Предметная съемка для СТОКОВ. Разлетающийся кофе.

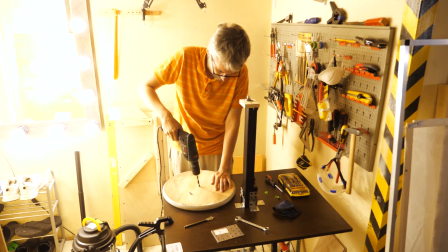В общем, гайку мебельную я удалил, чуть-чуть расширил отверстие и забил туда молотком достаточно плотно уже обыкновенную самоконтрящуюся гайку восьмерку,
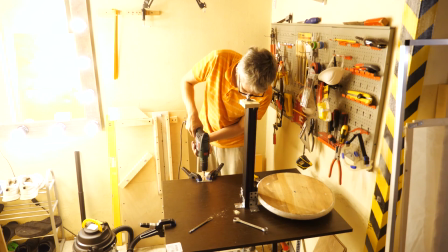после чего я взял алюминиевую пластину, расширил одно из отверстий под М8, положил ее четко над гайкой,
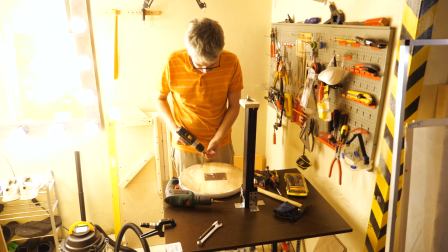и эту самую пластину я еще прикрепил саморезами к поверхности стола, так крепление гораздо надежней.
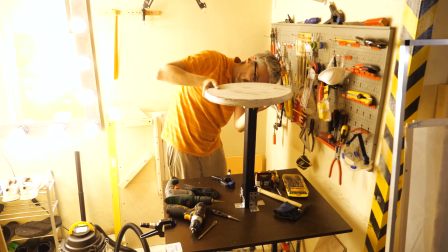Закрутил очень крепко, ключом я придерживал гайку, которая у нас чуть ниже на валу, и со всей силы руками закручивал стол. Получилось вроде как надежно и ровно. Испытания были пройдены, но прежде чем перейти непосредственно к съемке, очень важный момент, касающийся безопасности. На самом деле вот это крепление даже на самоконтрящуюся гайку, оно неправильное и очень опасное. Я сделал так просто потому, что у меня не было никаких подходящих зажимов. Здесь можно использовать, я не знаю, например, зажим вот такой вот для 3D принтеров,
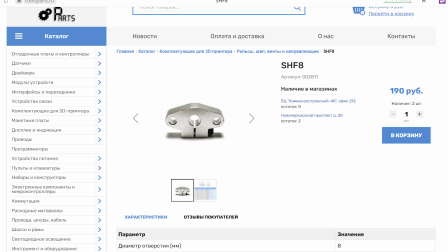держатель вала, либо какие-то другие способы использовать. Дело в том, что резьбовое соединение в данном случае очень опасно. Круг набирает очень большую скорость, и если он вдруг слетит и прилетит вам,
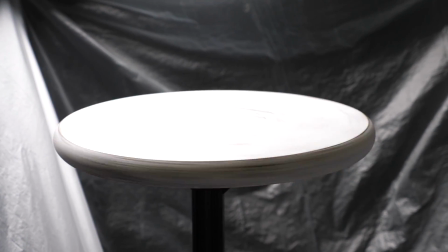не знаю, в челюсть, мало не покажется, ну или оборудование вам набьет. Поэтому такое крепление я не рекомендую использовать. Но тут еще зависит от двигателя, который вы используете, потому что, например, на некоторых шуруповертах, как и у меня на шуруповерте, после того, как вы отпустили кнопку, шуруповерт останавливается как вкопанный. И в этот момент диск по инерции продолжает крутиться и тем самым как раз скручивается с гайки. А на дрели у меня такого нету. После того, как я отпускаю кнопку, дрель продолжает крутиться и, соответственно, гайка с резьбы не слетает, но все равно это достаточно опасно. Итак, сама съемка. Стол мы установили на место, и первое, что нужно сделать, это обтянуть вокруг чем-нибудь.
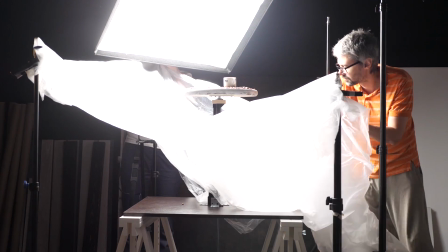Например, мы это сделали полиэтиленом для того, чтобы не собирать кофейные зерна или что вы там будете снимать по всей студии,
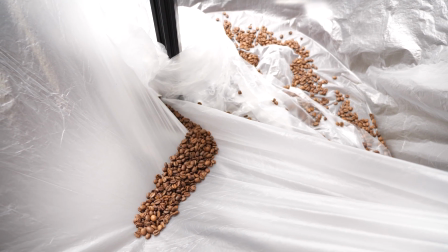потому что разлетается действительно очень сильно и сэкономит много-много времени.
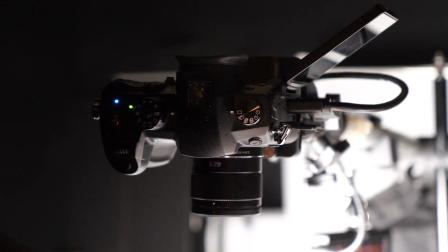Камеру мы подвесили сверху над столом на журавль, это GH5S, она позволяет достаточно неплохой снимать рапид,
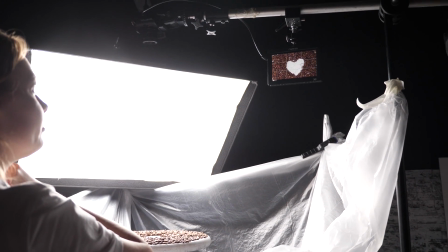но мы снимали на 175, по-моему, кадрах в секунду,
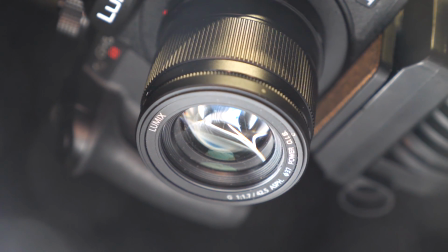либо на 200 кадрах в секунду, потому что больше там уже совсем плохое качество начинается. Но, конечно, интереснее было бы, если бы была возможность снимать, не знаю, на 1000 кадров в секунду, но у нас такой возможности не было.
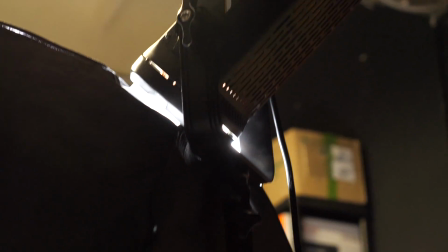Цвет в данном случае поставлен вообще супер просто. Это один источник, Green Bean. Я себе наконец-то заказал все-таки Godex VL.
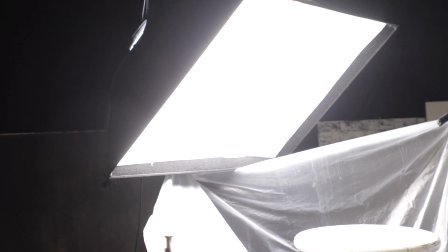Вот последние дни пользуюсь Green Bean'ом, а через softbox,
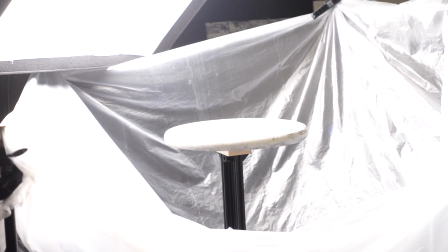и стоит он чуть сзади, там где-то под 45 градусов.
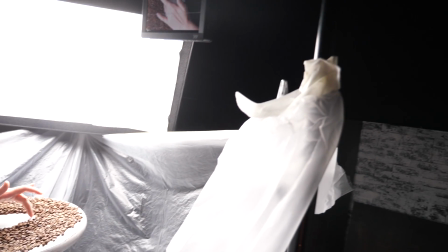Также у нас сверху висит монитор для того, чтобы удобнее было выкладывать композицию. Затвором мы управляем через телефон, потому что, конечно, на таком журавле, если бы руками нажимали кнопку, то все очень сильно тряслось бы.
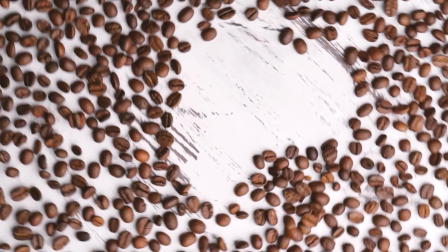Как вы уже, наверное, поняли, ролик мы переворачиваем в финальной версии, он задом наперед идет, поэтому и снимаем мы в обратной последовательности.
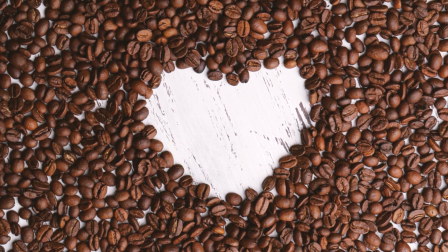То есть забираем чашку кофе со столика, а потом я его уже раскручиваю, и зерна слетают. Я прячусь под столом с дрелью в руках, чтобы кругом случайно не прилетело.
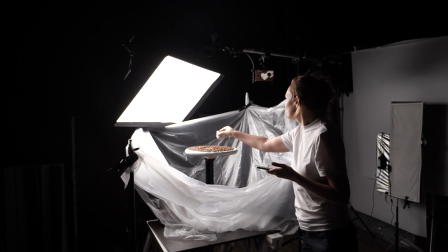Жена забирает чашку со стола и тоже отходит подальше на всякий случай. И после чего я стол раскручиваю, и в общем-то все.
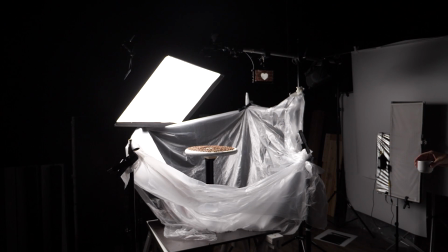В реальной жизни все происходит просто за мгновение. И, конечно, весь интерес здесь, весь прикол, это именно замедленная съемка.
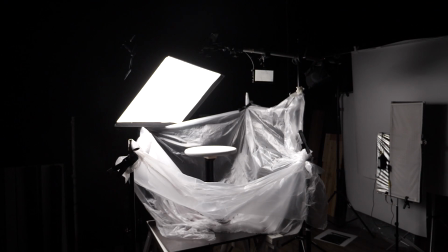Ну а дальше мы просто переворачиваем ролик в монтажке. Естественно, нужно немножко поиграться с ускорением, замедлением, чтобы все это выглядело более-менее лаконично.
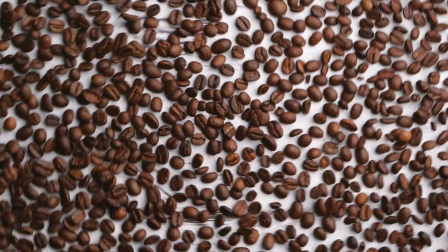И наш ролик готов. Не забудьте поставить лайк, если было интересно. Подписывайтесь, если не подписались. На инсту подписывайтесь, там бэкстейджи периодически тоже скидываю, ссылка будет в описании. И все, до следующих встреч, пока!